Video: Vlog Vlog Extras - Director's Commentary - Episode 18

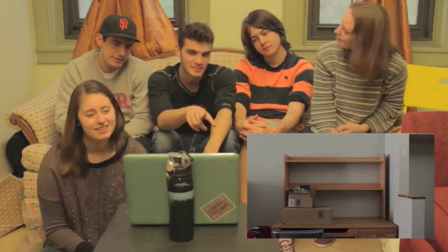[8:00]
I love the after the editing tutorial that you did on this episode Oh the
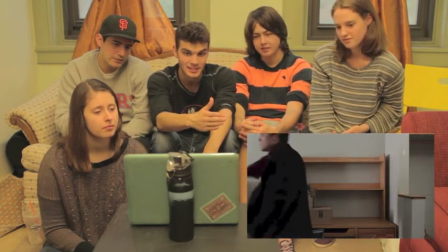[8:05]
white on my body and different scene yeah different take
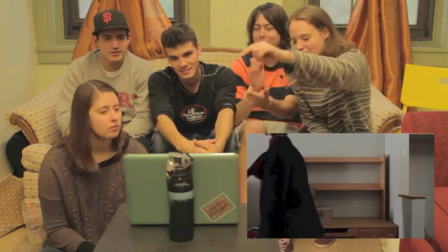[8:11]
So yeah I'm hiding under the table not yet no when I
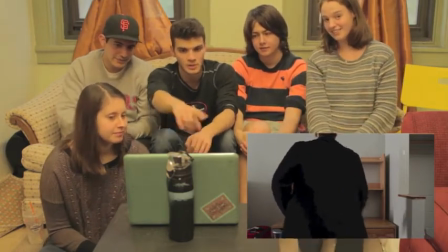[8:16]
sit down yeah but I was already there No no no we changed the shot yeah okay well
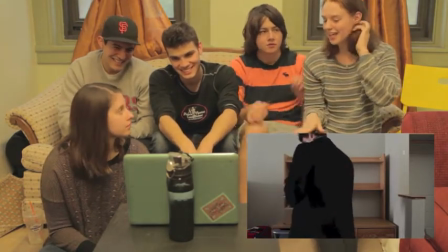[8:21]
in the next when he sits down I'm under the table and Andy had us do this thing which I thought was really cool, oh sorry,
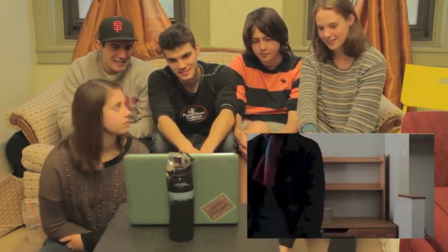[8:27]
that was really cool where I took my hand in the Ed's and it'd be there when he was giving his speech about loving me and missing me and
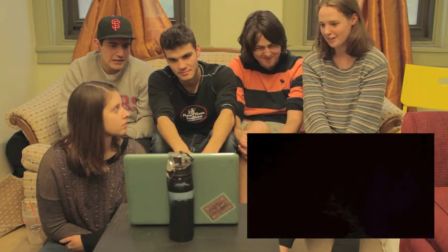[8:35]
blah blah blah blah and then right as he got to the end of like but I'm not gonna have that I'd pull my hand away.
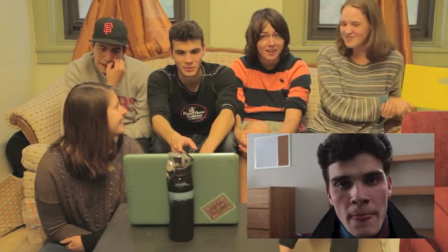[8:40]
It was very mean. Also Andy made me run around, literally take a lap around the building,
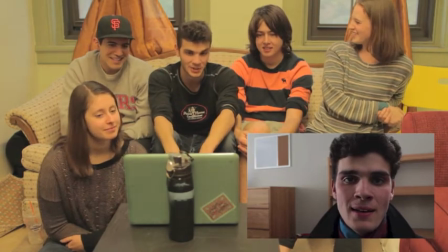[8:46]
come in, do 20 push-ups in that coat and then start the scene so that I would be a little bit out of breath.
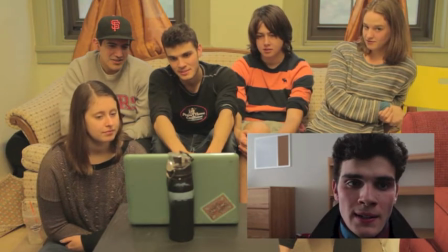[8:51]
And sweaty which looked better yeah just a little bit so yeah we weren't holding hands yet you took my hand after
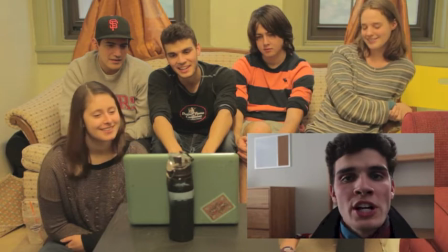[9:00]
I stopped being mad which is probably a good idea we aren't mad at me anymore I like I like the look of Monty in this because he kind of looks like
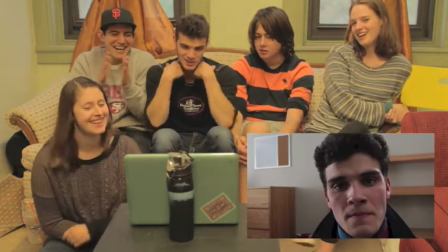[9:09]
Beethoven's cousin the pop collar the scarf and then the weird hair and he's like I'm
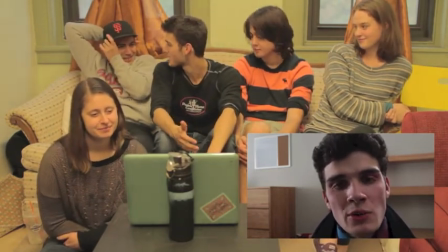[9:15]
here looks like a guy who would actually be named Monty yeah Monta!
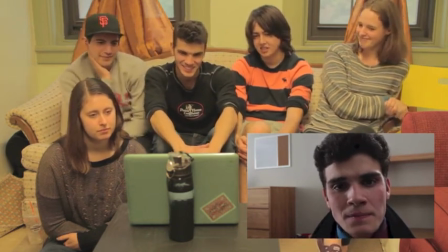[9:21]
Monta! Monta! So there's that. Gentlemen Franklin.
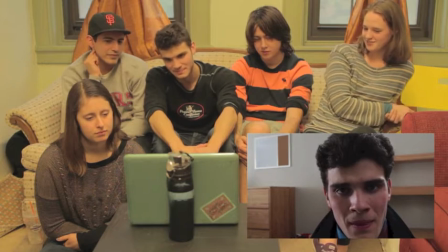[9:28]
There? Is that right again? Yep, that was it. Do you know what I loved about you guys too?
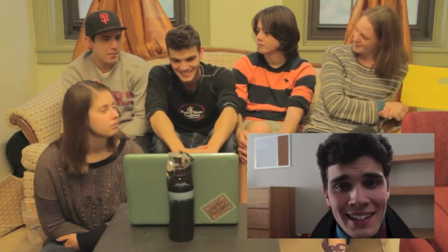[9:34]
I would come up with these ridiculous games, but I would just present it, and then you two would live in it.
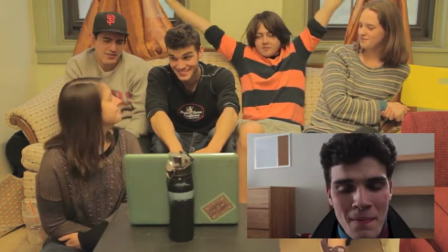[9:41]
Which was like, I don't know if that makes sense. But, God.
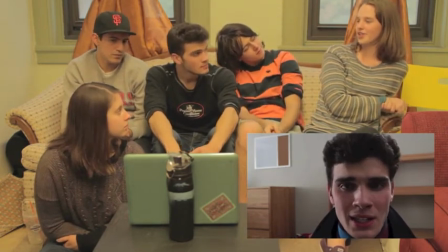[9:47]
There was actually a notable difference between takes before hand when he was just kind of doing it off on his own island versus when he was connected to Jules.
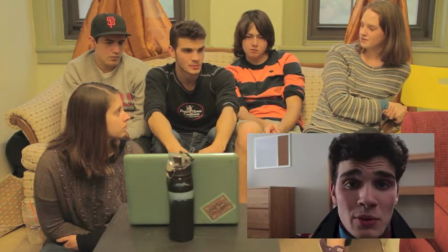[9:54]
Well, it was a very different sort of thing. The first time I remember being more aloof and just like, I'm talking to a camera, but the second time you really grounded it and I was like, I need to talk to her.
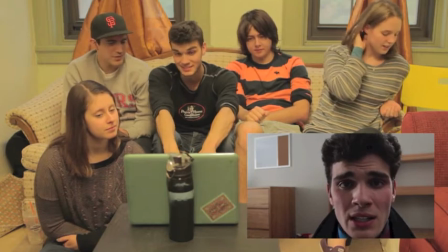[10:03]
And so, thank you for that game. How silly it seemed, it was really helpful. It's cool because you get to hear from both of them in like very, very quick,
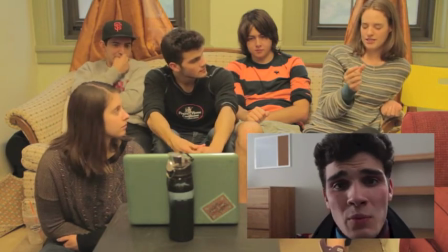[10:13]
with quick space between them, so you get to hear from Jules and Monty how they're dealing with this, and you recognize they're on the same page, but the circumstances aren't allowing them to come together, which is probably what makes it such a tragic ending, is that they could technically move forward from this point, but they're not given the power to.
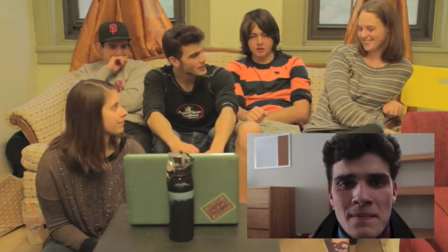[10:35]
It's okay, headcanons are a real thing. Yeah. Um, we never intended for this to be a happy ending, did we?
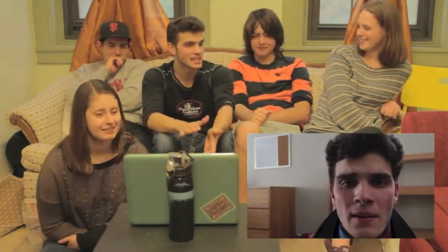[10:41]
Oh god, no, it's a tragedy! No, but I mean, there was like never a draft of the script that had a happy ending.
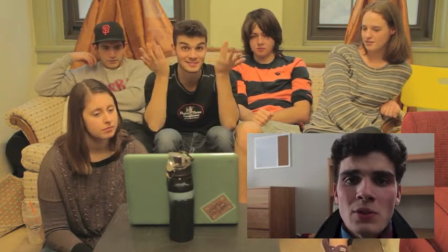[10:46]
Never, never, never, never. So, sorry. I've never been on live television before. Never, never.
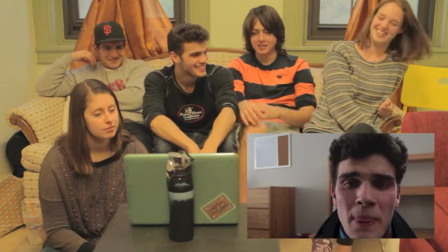[10:53]
I didn't think... What? Apparently, kid. YouTube. YouTube is shit.
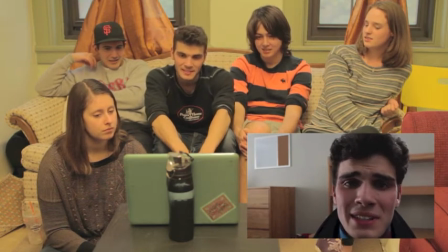[10:59]
There it is.
Having three kids with me, and a white picket fence the whole fucking shit happens.
I just love how it's like, this is a callback to original Romeo and Juliet,
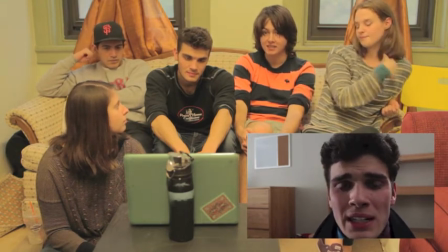[11:12]
like how head-over-heels romantic he is, and that's a persona I think you meet in college too.
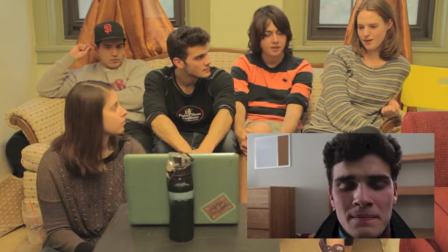[11:18]
Oh, absolutely. Monty's definitely the type to fall and fall hard. And to think about things like that when he's 18 years old.
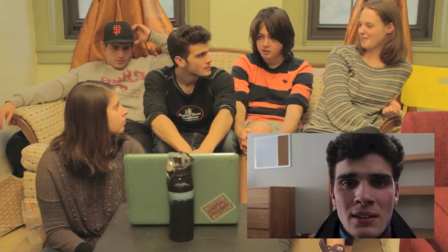[11:27]
Yeah, high-finger friends and three kids. And also, like, one of the things that we thought about a little bit when we were writing is that, something that they said about House of Cards, actually, is they wanted Frank Underwood to be from the South,
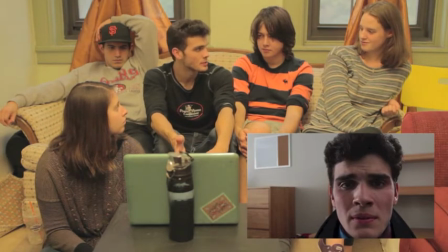[11:37]
so he could use really flowery language. The fact that he is so interested in poetry means that he's not afraid to express himself in a little bit more, like, bigger ways.
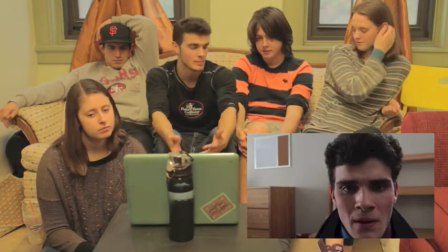[11:45]
He's used to that. So saying, like, the white picker fence thing, that's not entirely out of character for him.
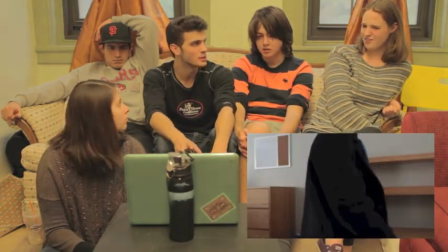[11:50]
Whereas a normal person saying that would be a little weird. Jill said it would be weird, actually. I think so, yeah.
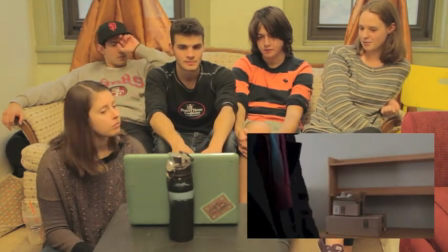[11:55]
It's not quite in her character. Jules is not that poetic, it's pretty practical. We moved two objects from the other desk.
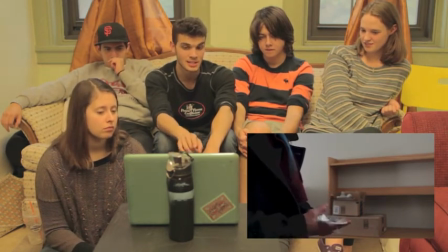[12:01]
This was the mask that Jules wore to the masquerade ball. The other object is a very old copy of Romeo and Juliet that Imogen has.
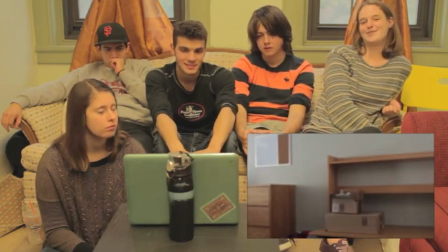[12:08]
Ed gave it to me. I did.